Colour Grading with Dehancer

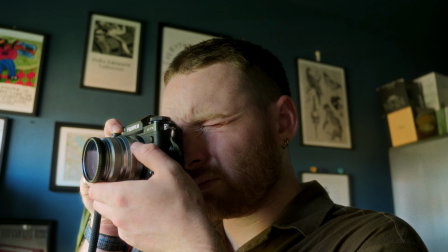[0:00]
Ever since I started making YouTube videos last year, I've focused a lot more on developing my videography skills.
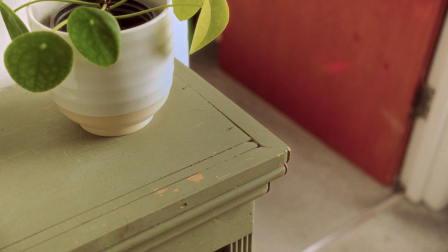[0:05]
Being new to the world of creating video content presented a new challenge: color grading.
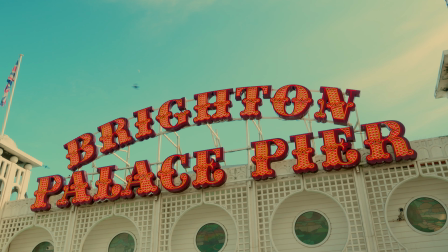[0:10]
At the beginning I found color grading confusing. I didn't know where to start and it felt like I had to learn a whole bunch of new and overwhelming information.
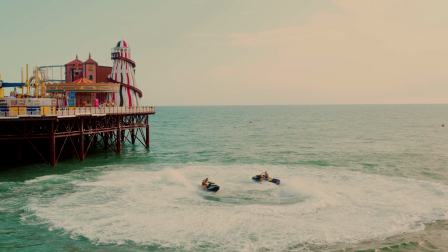[0:17]
By no means am I a professional colorist, and so you might be wondering, why should I listen to this guy talk about color grading?
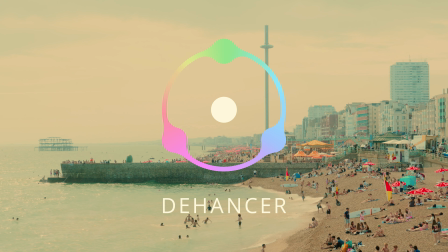[0:24]
Well, I've been recently given access to a really cool plugin called Dehancer. Dehancer has been really useful for me in helping speed up my color grading process,
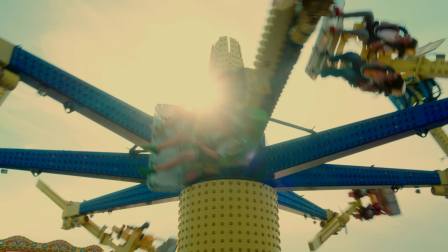[0:32]
as it provides a number of different film emulations alongside loads of other creative tools that you can use to give your footage a variety of stylized and filmic looks. A couple of weeks ago, Dehancer got in touch with me and asked me to do a video review in exchange for access to their plugins. By no means have they told me what to say, they've just asked for an honest review. So I'm going to show you how I've incorporated Dehancer into my editing workflow, and I'm going to talk about the tools that I find beneficial within Dehancer.
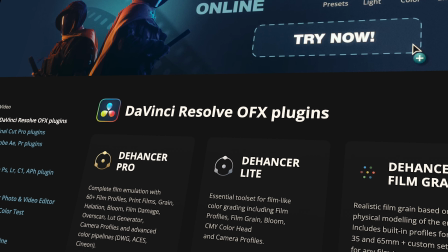[1:00]
And if you want to purchase any Dehancer products, you can do so using the code JAITHWAY, which will get you 10% off everything on the Dehancer website.
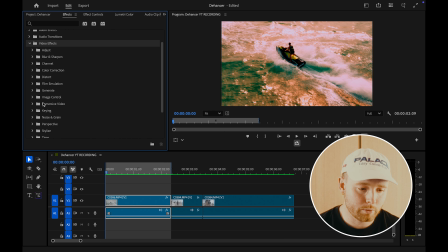[1:08]
Okay, so we're just starting off here in Premiere Pro, and this is where you would find Dehancer under Video Effects, Film Emulation. And then once you have Dehancer dragged onto your clip, you will come into Effects Controls. So there's quite a lot of things here that you can do within Dehancer.
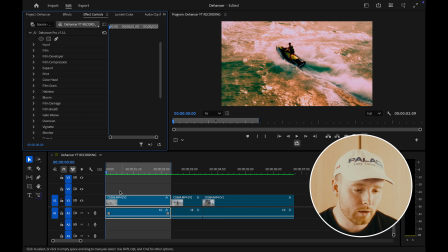[1:23]
I'm not using all of them. I'm just going to show you the ones which I have applied to this clip. So this is the log footage without Dehancer applied. This is the grade that I've applied to this clip using Dehancer. So something that I really like about Dehancer is that you can come in here and choose the camera that you were shooting on.
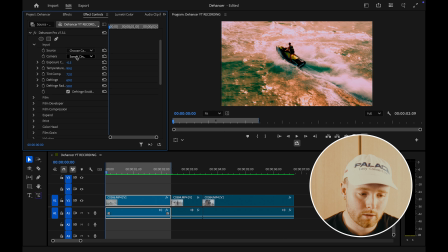[1:41]
So for me, I would go to source, choose camera.
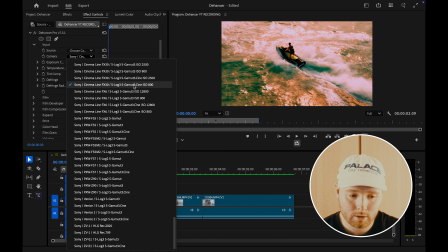[1:45]
I was shooting on the Sony FX30, S-Log3, Cine ISO 800.
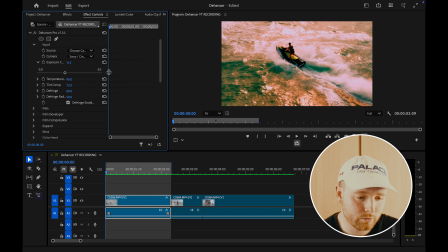[1:51]
And the next thing I've done on this clip is come to exposure control because the clip was quite bright. The next thing I've done is actually almost maxed out the temperature control for this clip. It does look quite good around the 60 to 70 range.
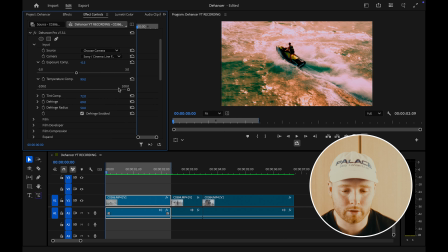[2:08]
However, I quite wanted to have that really punchy, almost kind of like sunset dreamy look for this clip. And also when I was shooting that clip, I did have my temperature control in the camera set to about 4,300 Kelvin.
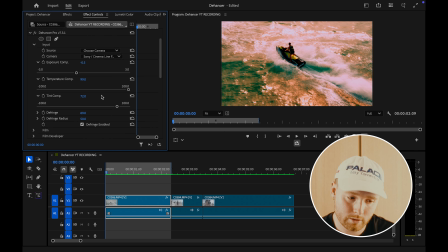[2:23]
So it was a little bit cool for the temperature of the scene. The next thing I've done is come into tint compensation and put that to around 72. That's just added in a really nice kind of magenta tinge to the image, which works quite well with the way the sun was. So I think this is where Dehancer gets really interesting.
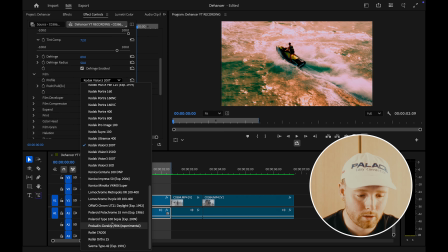[2:40]
You can come and choose a profile under film, and there's all of these color film profiles to choose from. There are a few black and white ones in there as well. So for this clip, I found that the Kodak Vision 3 200T film emulation worked really nicely.
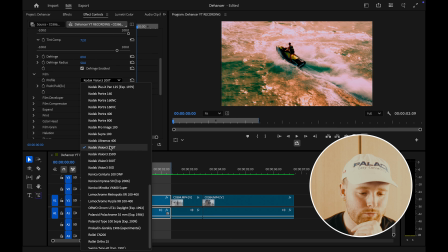[2:56]
I haven't tried every film emulation profile in here. I think there's so many to choose from that it can be a little bit overwhelming. But they're really fun to play around with. Some of them are definitely more usable than others.
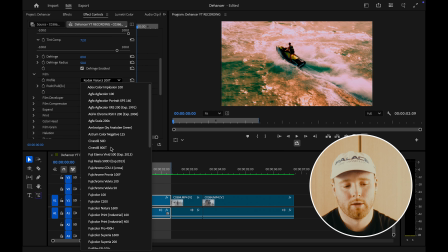[3:12]
I've found that I have picked out a few favourites. I quite like using the Cine Still 50D. I've enjoyed using the Kodak Vision 3 200T. And also I found the Konica Impressive 50 expired 2006 as a really nice starting point for a lot of the clips that I've been editing.
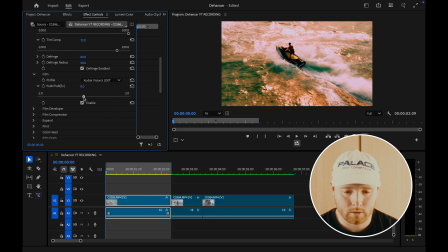[3:30]
Next thing here is the push-pull EV slider for the film profile. I think this is a really cool tool to kind of get different looks within different film emulations. So for me, I've set this all the way to 2.0 to the right, which kind of gives the image a more yellowy pink kind of tone.
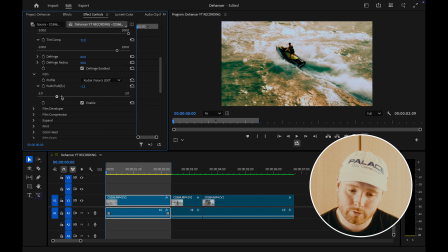[3:47]
Anywhere further to the left is a more cool tone. Next thing down is Film Developer, and I found this to be one of the most powerful tools within Dehancer. So you can come here and change the contrast. There's a contrast boost slider, and I've got this set to about 58.
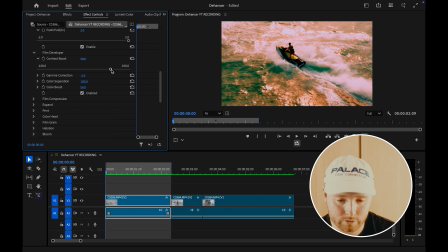[4:06]
Default is 0, but I've got this set to about 58, and I think that just brings out a really nice kind of punch in the blacks. Something else that I found really useful in the Film Developer tool is the color boost setting.
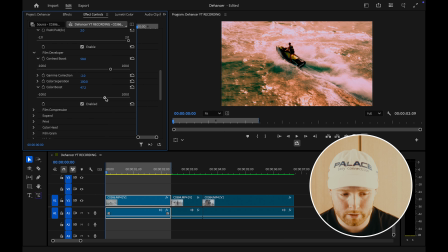[4:18]
This is a really powerful setting which can kind of easily be overdone if you push it a little bit too far. For this clip I've got it set to 58, so kind of not too strong, but adding in quite a lot of saturation into the image.
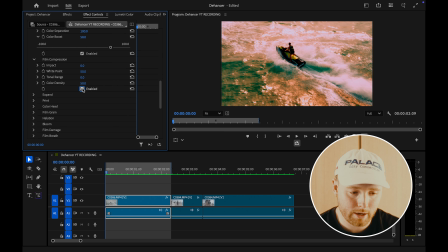[4:34]
Next thing is film compression. I have this enabled, but I haven't actually changed any of the settings. But you can see that it kind of just brings up the highlights in the image and gives it a little bit more brightness.
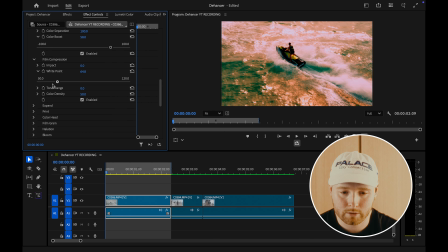[4:47]
But again, here you can come and change the white point, which takes down a lot of the harsh whites of the image. for this clip I've just left that standard. Next thing along here is expand, and here I've come and changed the black point of the image.
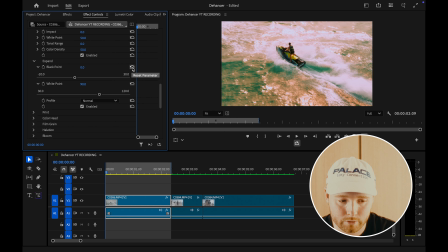[5:00]
If I just reset that, you'll be able to see the difference. So it adds in a lot of contrast, and I find that using the black point under expand works quite well with using the contrast boost under film developer. You kind of just have to mess around with those two settings.
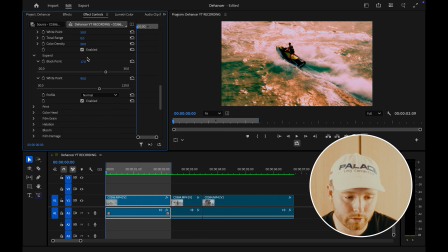[5:17]
But yeah, they're both quite powerful settings, so you kind of just need to use them both sparingly. And that's something that I would say about my experience of using Dehancer generally, is that a lot of the effects can become quite overwhelming and quite overpowering quite quickly.
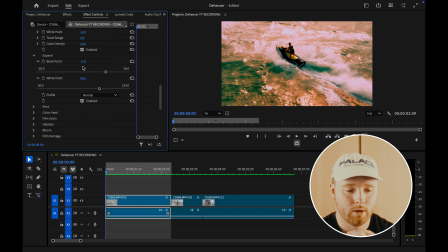[5:34]
Dehancer does tend to have some default settings which come on quite strong. So I find a lot of the time I'm kind of detuning some of the settings, and I've just found that it's about using it sparingly, and also it very much depends on the clip that you're working with.
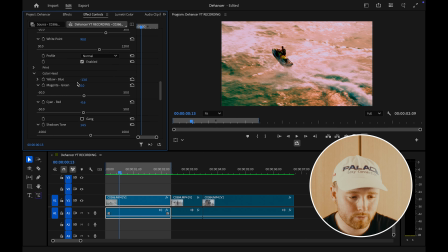[5:48]
So next thing for this clip, I've skipped over print, we'll come back to that. I've gone into color head and I've changed the yellow blue setting to -13 just to add in a little bit more yellow tone to the image. Again, I've kind of done the same thing with the shadow tone and mid-tone tone settings.
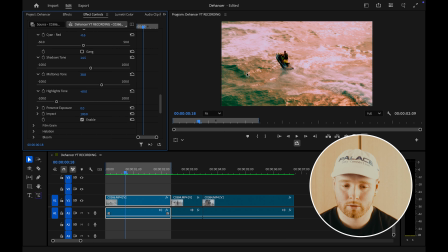[6:07]
So again, just adding in a little bit more golden hour color kind of saturation. For this clip, I haven't added in any film grain. Again, we'll come back to that. But I have added in halation, which is definitely one of the most popular effects that people use when they're trying to achieve some kind of film look.
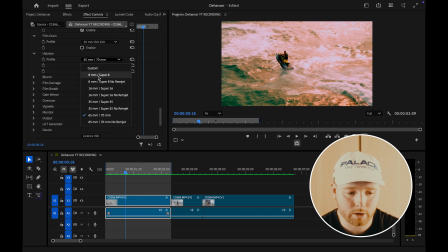[6:24]
This is a setting which easily can be overdone, but there's a few different settings you can play with here, and then you can go into custom, and it opens up custom settings where you can change various different aspects of the halation as you wish. So it's a very powerful setting with a lot of different customization.
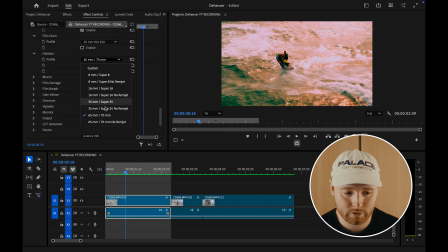[6:42]
I generally find I quite like to use 35mm, Super 35 or 65mm, 65mm, 70mm, as those effects aren't too strong and generally don't overpower the kind of highlights and the bright areas of the image.
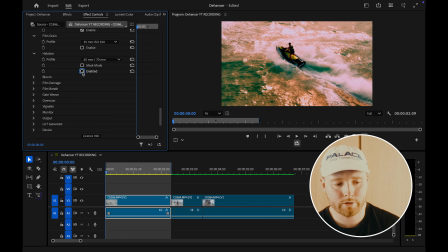[6:58]
And I also find the halation setting does add a general kind of warmth to the image. So if I toggle it off and on here again, you'll be able to see a very subtle difference. If you look in the kind of bright areas of the image, you'll see that it gives it a little bit of a warm glow, which I find really aesthetically appealing without being too kind of intense.
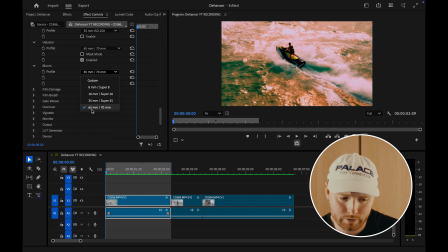[7:18]
Next thing down here is bloom, and the same kind of thing applies. I generally set it to the weakest setting. That's also because when I film outdoors, I'm usually using the Polar Pro Peter McKinnon variable ND filter,
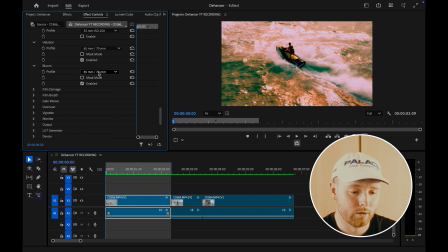[7:34]
which also has a mist effect on the filter. So I already have a little bit of bloom, so I feel like I don't need to add in much of that. But it kind of just takes that harsh digital edge off of the highlights. But yeah, that's kind of it for this clip in terms of what I've used.
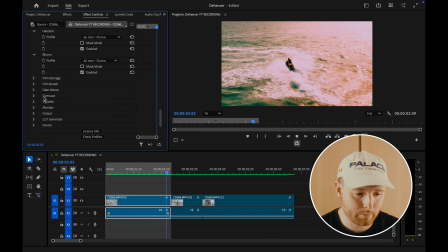[7:50]
I haven't changed any film damage, film breath, gate weave, overscan, vignette. I generally don't find those settings to be massively useful for me.
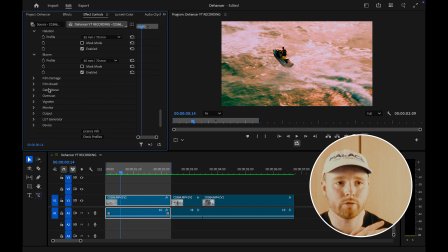[8:00]
I feel like they're not really settings that I would use across all of my clips.